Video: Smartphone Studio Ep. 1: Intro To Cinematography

Hi, I'm Amy with We Make Movies, and this is Intro to Cinematography. Cinematography is the art of telling a story visually. But what does that mean? Dialogue or physical action isn't the only way to convey emotion or tell a story in a scene.
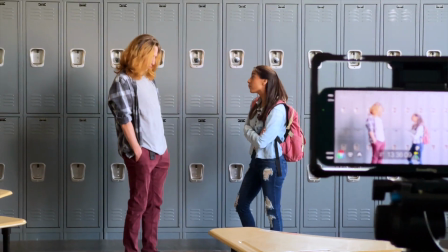Where you place your camera or how you frame your shot can give your audience just as much information as what you're showing or telling them on screen.
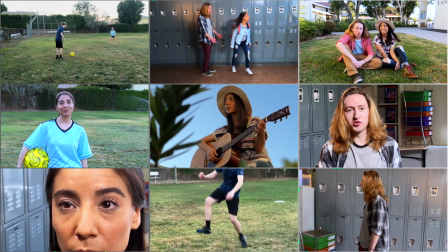We're going to go over 9 key shots to help you tell your story more effectively, efficiently, and cinematically. By learning the art of cinematography, you'll move from just shooting video to becoming a true filmmaker. The best way to learn the impact of cinematography is to practice shooting a scene from many different angles and directions.
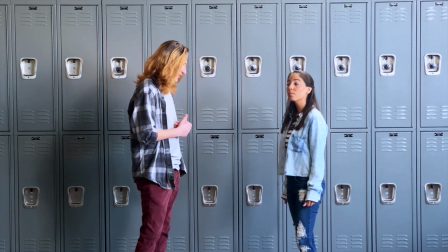You'll see how the emotions, mood, and character dynamics change in your scene just based on your camera placement.
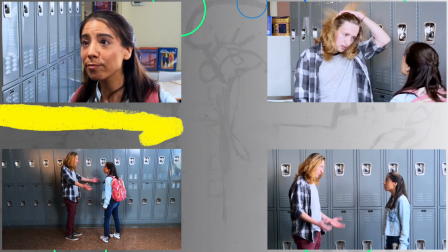Recording the same scene from different angles is called getting coverage. It's called that because you want to make sure you've covered all the necessary elements to edit the story together cohesively.
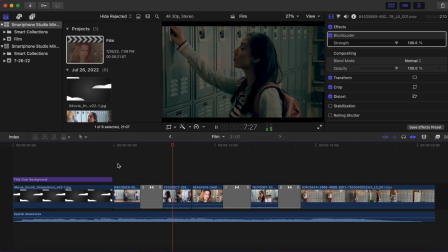This also gives you options when editing so you can pick the best shot that conveys the mood or tone you want your audience to feel. Let's dive into the 9 most widely used shots that you can use to get proper coverage for your scene.
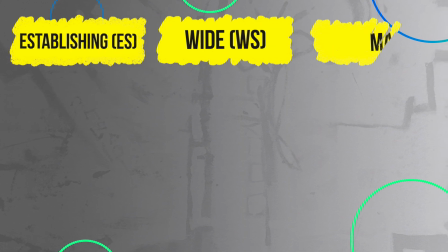They are establishing, wide, master shot, medium, low or high angle,
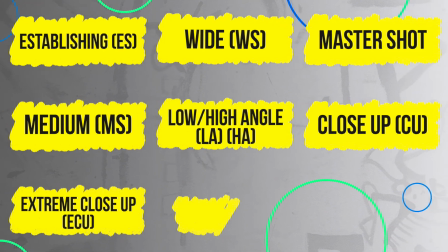close-up, extreme close-up, tilt, and tracking shot or dolly shot.
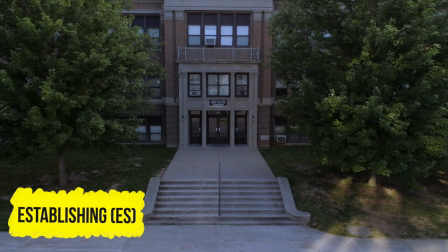Let's go over each shot. The establishing shot is used to introduce a new location and provides context to a scene. These are quick 1 to 2 seconds of a scene from one angle, which is usually a very wide angle or aerial view.
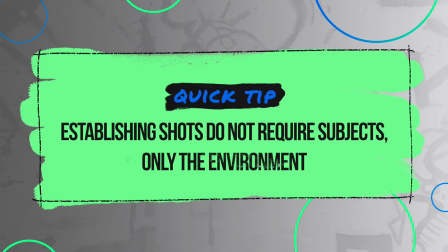You don't need to have the main subject in the shot, as it can just be of the environment to establish mood and time of day.
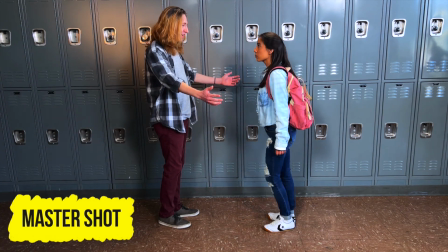The master shot. This shot is set up to capture all the main action in one continuous recording.
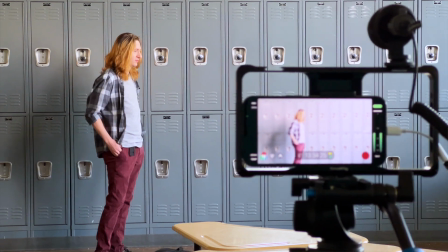Most of the time, this is the first shot captured to establish the foundation of what other coverage is needed.
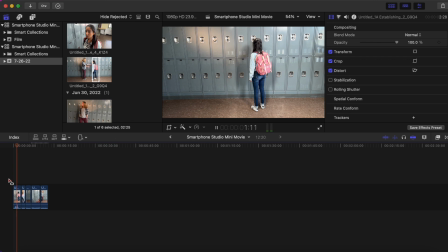You don't want to use this for very long in your edit because it can make your film look too stagey. Think of the master shot as your reference and backup in case you need to fill in any gaps in your coverage.
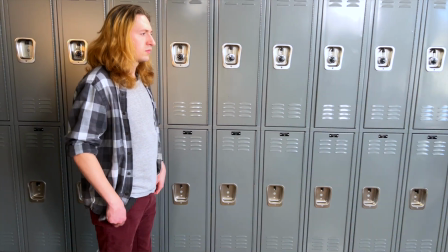The wide shot is used to show your character or characters in the environment completely within the screen or frame of the shot.
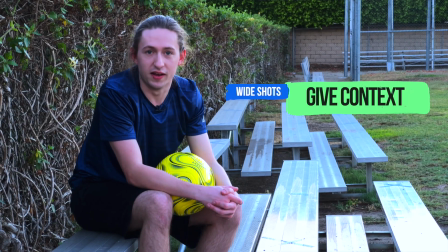This shot is used to give the viewer context to the subject within their environment.
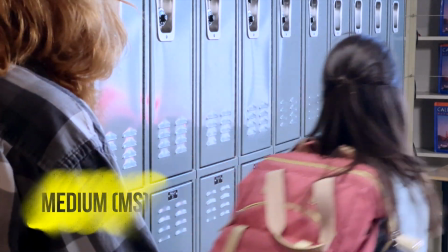Medium shots. These are the shots that come between shots like master shots and other angles.
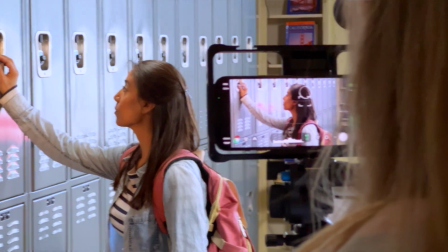Medium shots connect scenes to each other. These shots are captured from the waist up and give detail about the character and surroundings.
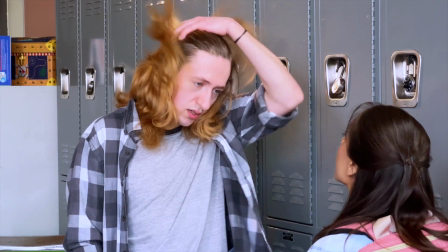These are used a lot for dialogue scenes. These shots can be used to frame multiple actors and subjects at once.
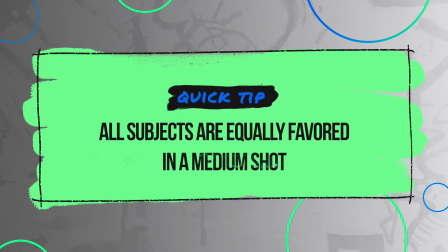Since everything in the shot is on the same plane, or eye view, nothing is favored.
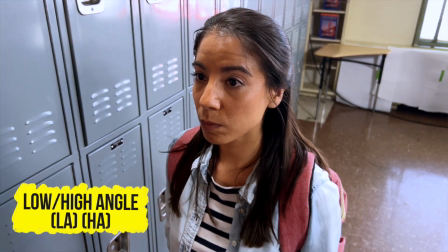Low or high angle shots. These shots are positioned to either look up or down on a subject.
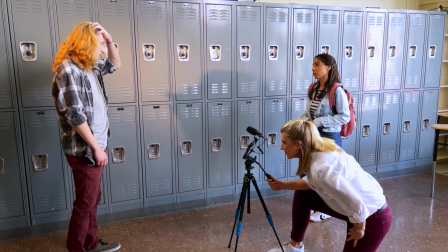Low angle shots are when your eye line is down and looking up at a subject.
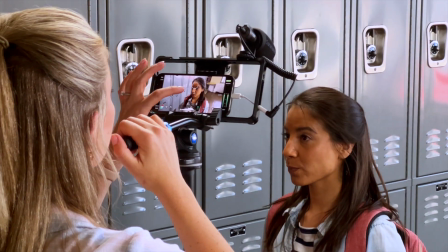These shots convey a sense of height and power. High angle shots are when your eye line is above and looking down at the subject.
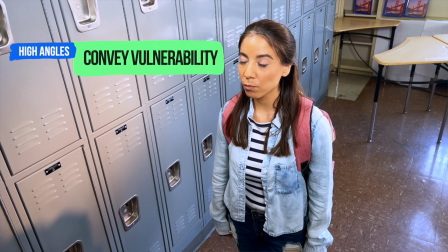These shots convey vulnerability and weakness, fear, and other strong emotions.
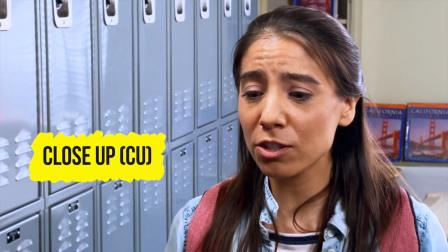A close-up is used to connect the audience to one subject or character.
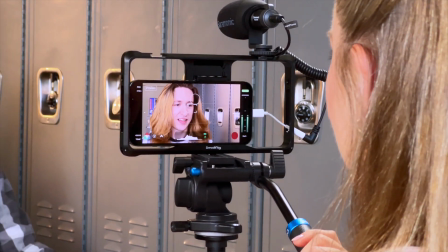These shots focus on one subject, particularly the head or top of shoulder and head, in a medium close-up.
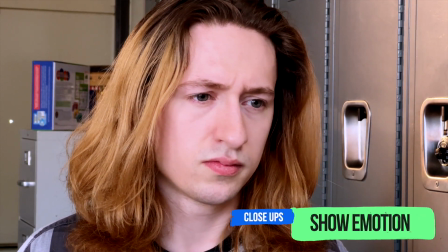A close-up is used for intense connections and emotions.
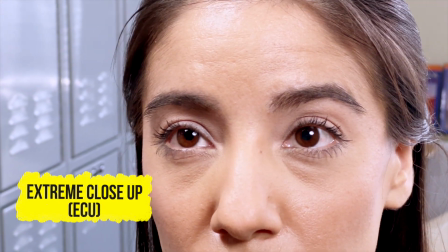An extreme close-up is an even tighter shot of a particular feature of a subject, such as the eyes or the mouth. This gives the audience a greater connection to an intense feeling or emotion, like you're truly there.
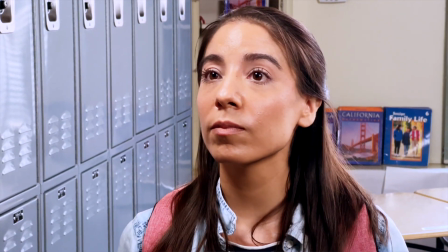This shot often follows a close-up shot where you want the audience to truly feel the emotion and sense what the subject is feeling.